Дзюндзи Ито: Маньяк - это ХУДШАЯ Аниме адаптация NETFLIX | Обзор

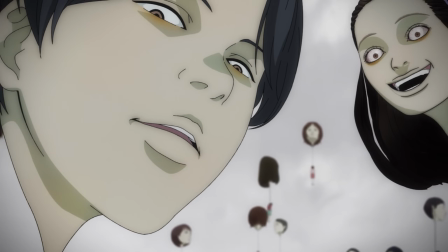(8:00)
комбинируют несколько любимых паттернов но речь сейчас про шары виселица в экранизации добавили
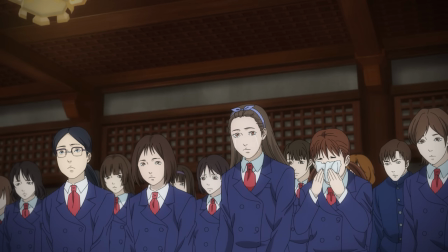(8:06)
несколько диалогов расширили сцену похорон но в этом не было никакой необходимости
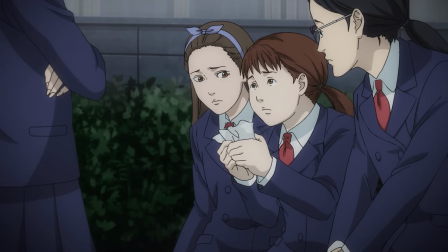(8:11)
ибо оригинальной истории была очень хороша в своей динамике кстати тут замутили очень крутую
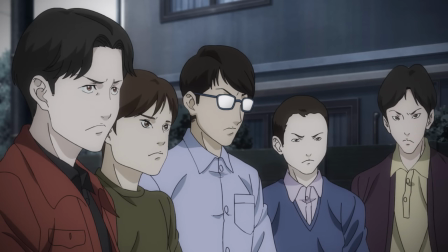(8:16)
штука который я никогда не задумывался но это работает только в двух сериях короче я когда
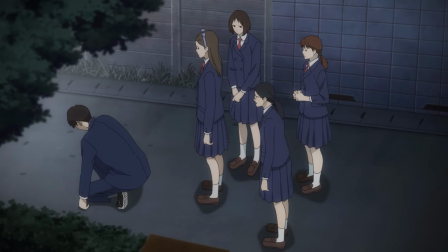(8:21)
вот читал все эти рассказы даже не задумывался а это все происходит в одной
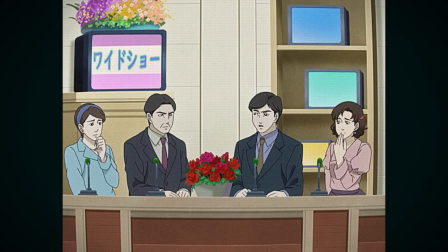(8:25)
вселенной или каждая новая история никак с другой не связано а если связано то если организация которая борется с подсторонним говном во вселенной это кто-то рассекает на
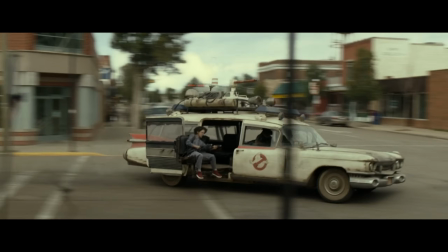(8:35)
шевроле импали фургончики тайн или на гробовозке чё-то не понесло так вот
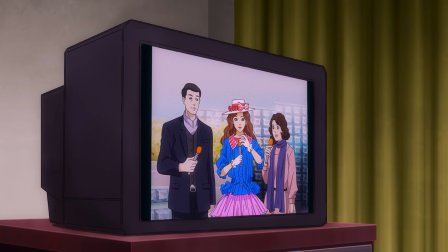(8:39)
в истории про мороженое по телевизору показывают местную поп-звезду просто как часть декорации
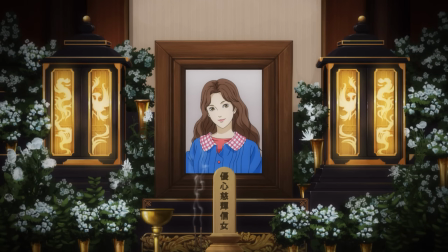(8:44)
и в следующей истории она уже является катализатором событий с одной стороны
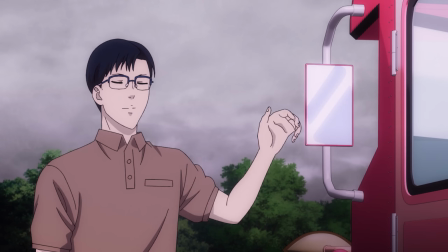(8:48)
прикольно с другой я понимаю что это было сделано только потому что бабла не было да так вот
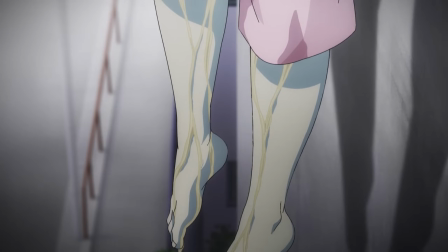(8:53)
сюжет одна поп-звезда познакомилась моей бывшей которая редкостная я напомню
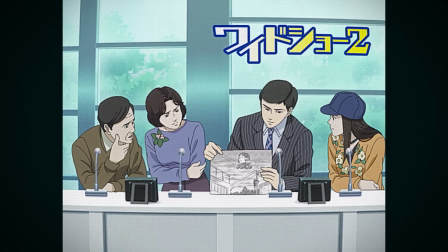(8:58)
ее похоронили и люди в воздухе начали видеть гигантские шары с ее лицом потом ее парень был пойман такие же шаром а потом они расплодились на всю страну
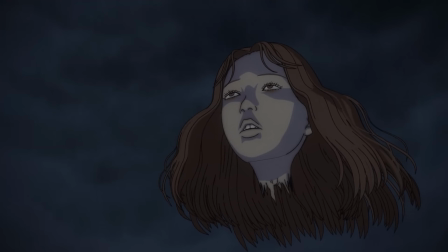(9:07)
хотел бы я докопаться до 3d но в этой серии она даже выглядит уместно рисовать такое от руки даже большие студии с не стали бы а так
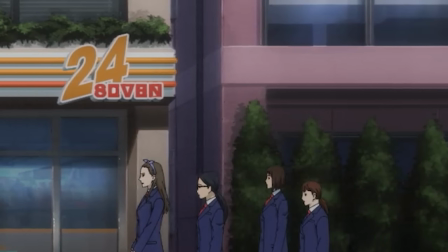(9:16)
выглядит даже неплохо докопаюсь до сломанных шрифтов на фоне и самого фона
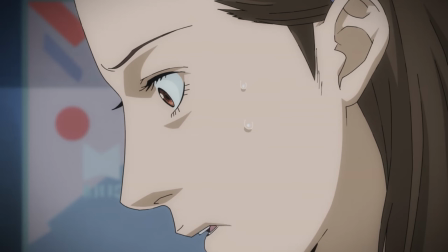(9:21)
знаете бывает что у вас вызывает жуть что-то что жутким не задумывалась посмотрите на
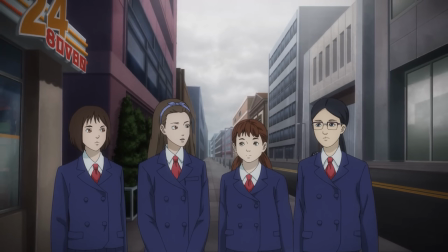(9:25)
задник это просто какая-то бесконечная пустая серая улица на момент
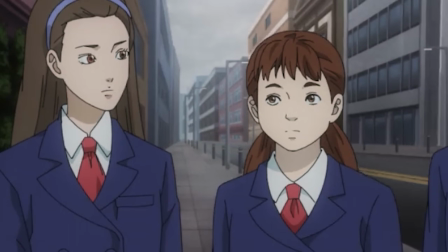(9:30)
истории шары еще не начали свою поступь то есть по идее там должны быть люди а такое
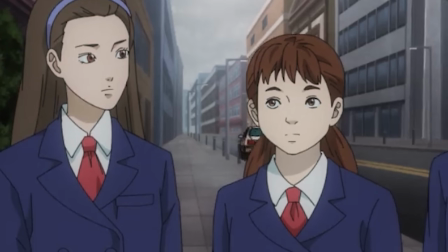(9:35)
рисовать надо так что оставили улицу пустой и она выглядит ну слишком жутко про четвертую серию давайте титуль на ибо первая история про суете а
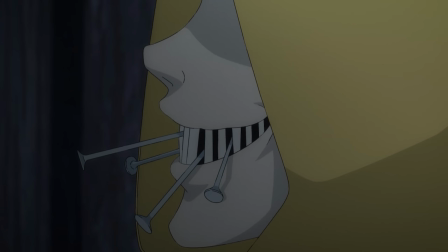(9:44)
он мне даже в оригинале не нравится в чем кайф истории про него я не понимаю отмечу разве что тут есть отсылка на гриффинов где челу дом построили там коридор
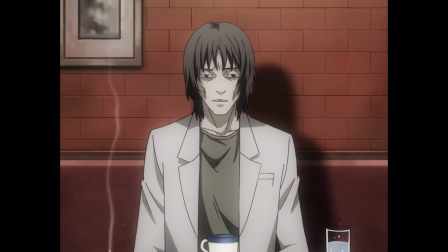(9:52)
сужался а логово спящего зверя было экранизировано прям кадр в кадр и только две вещи
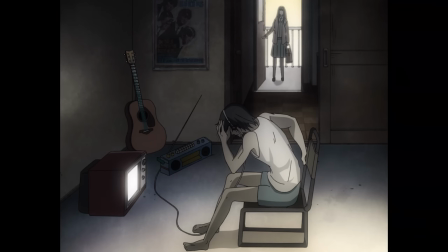(9:57)
мне непонятны почему у этой истории соотношения сторон 4 на 3 тут еще
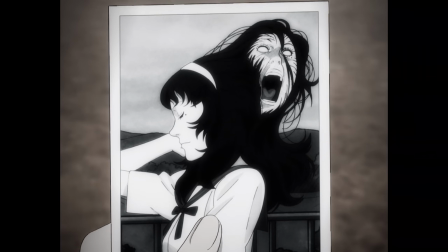(10:01)
будут меняться рамки то под старый тв формата под широкие кинотеатральные ленты
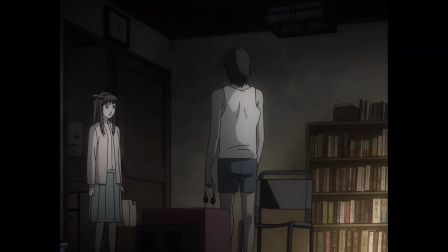(10:06)
и второе мне непонятно так это ты был очень сильно доволен тем что поправил мне
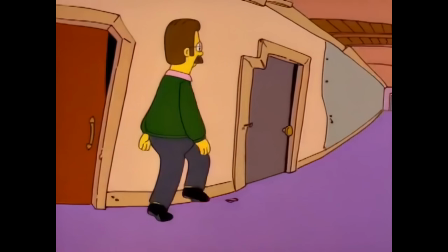(10:11)
20 секунд назад но ты же понял про что я говорю тебе прям важно было сказать что это были симпсон они гриффины да боже ну ты и душнила хотя тоже
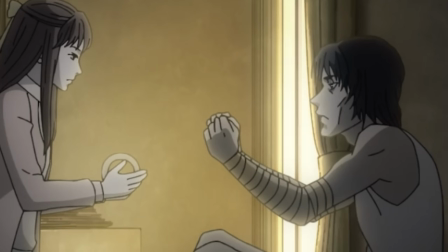(10:19)
душнил и заметил как учила тень на лице превратилась в ужас то есть никто этого не заметил никто конечный материал не отсматривал прикольно студии 1
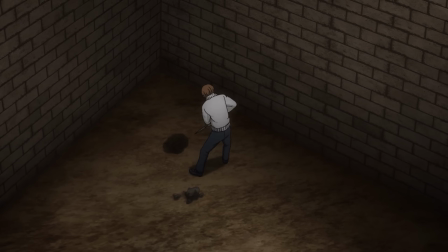(10:27)
работает мне прям нравится 5 серии у меня тоже особо претензий нет первой
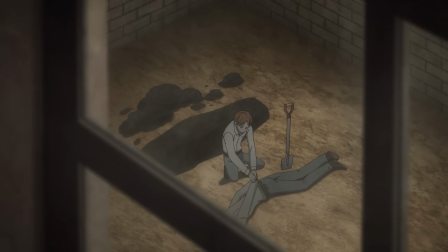(10:31)
история чужак пугает классическим приколом со злым двойником отмечу что клон исчезает с
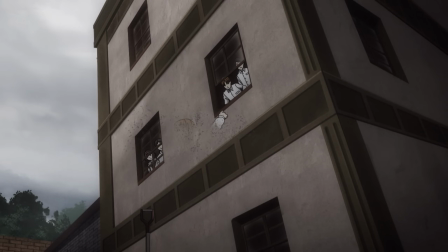(10:36)
эффектом щелчка таноса только потому что сделать его не то чтобы сложно а вот история длинные
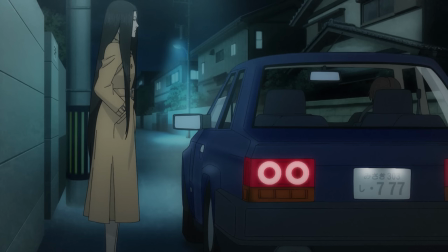(10:41)
волосы на чердаке пугает чуть иначе тут используется метафора внутренней ярости то есть
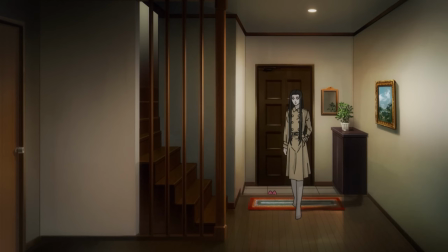(10:46)
девушка долго встречалась с парнем он ее бросил и она решает обрезать длинные волосы которые
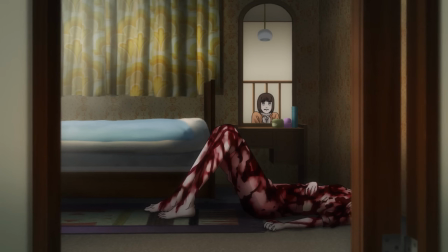(10:51)
он же и попросил отрастить но волосы сначала убили крысу а потом хозяйку после чего пошли
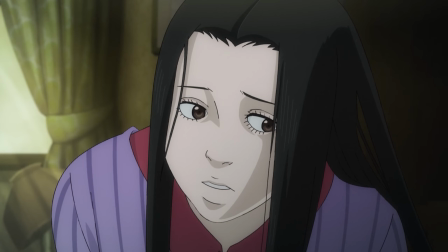(10:56)
мстить обидчику дамы просто представьте что вы просыпаетесь а у вас волосах
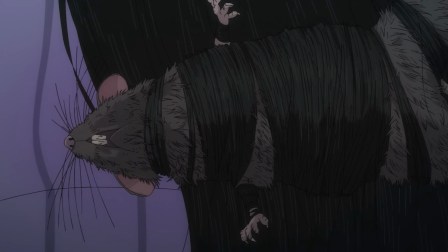(11:01)
застряла дохлая крыса вот и мне жутко в этой же новелле нарисовали
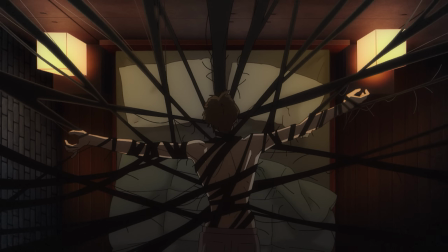(11:05)
сцену который не было в оригинале все реально прям показали как она отомстила бывшему
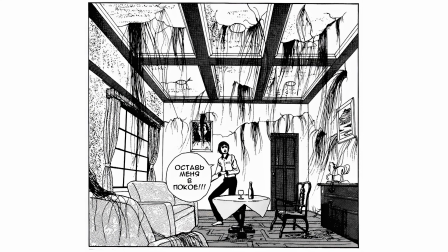(11:10)
а в манге она просто обжила его дом и капала на мозги своим скрипом и постукиванием
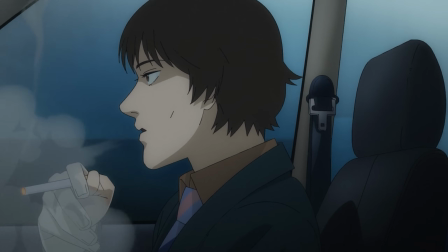(11:15)
ладно если быть прям объективным то в сериале мне понравилась работа со звуком
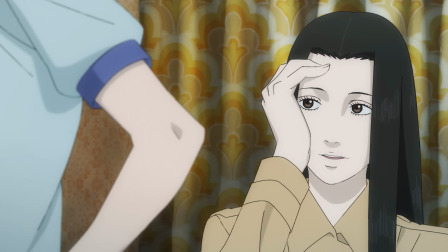(11:19)
актеры очень хорошо справились со своей задачей приятный персонаж звучат приятно мерзкие
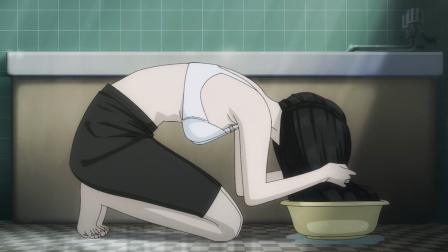(11:24)
соответственно ну и саунд дизайн тут даже очень неплохой шестой из серии есть два
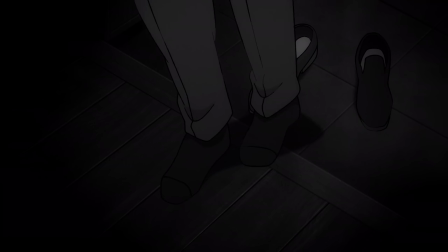(11:29)
бинарных по качеству исполнения истории первое это плесень который отлично показывает кто не
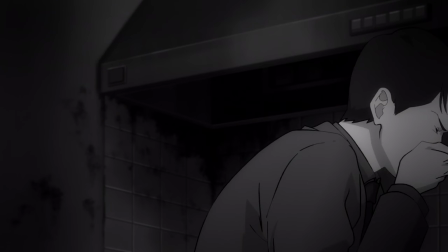(11:35)
в которой оказался персонаж даже стилизовали картинку под чб что ей идет но
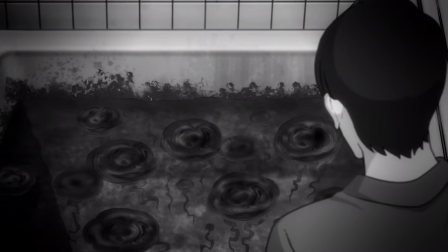(11:40)
кажется мне что это было сделано только чтобы не тратиться на покраску сцен потому что
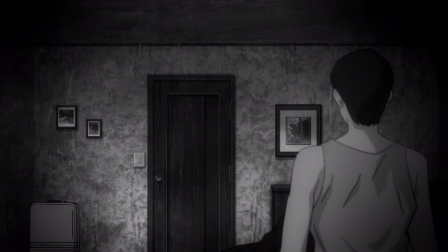(11:45)
это вышло бы в копеечку учитывая что в истории показано несколько стадий обвешалости дома
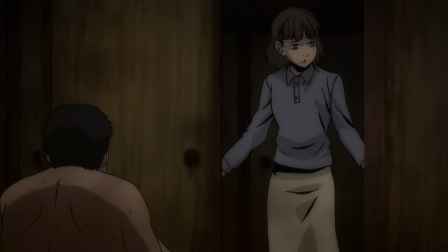(11:50)
хотя вспоминая прошлую работу и историю глицерит где все в доме было покрыто жиром
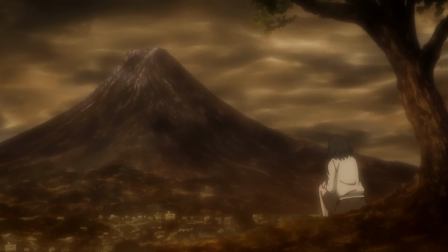(11:55)
что уже само по себе ощущается тошнотворно сама же картинка была с тошнотворным желтым фильтром
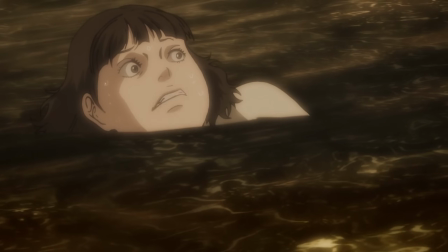(12:00)
что повышает уровень отвращения ведь это его таким и задумывал если бы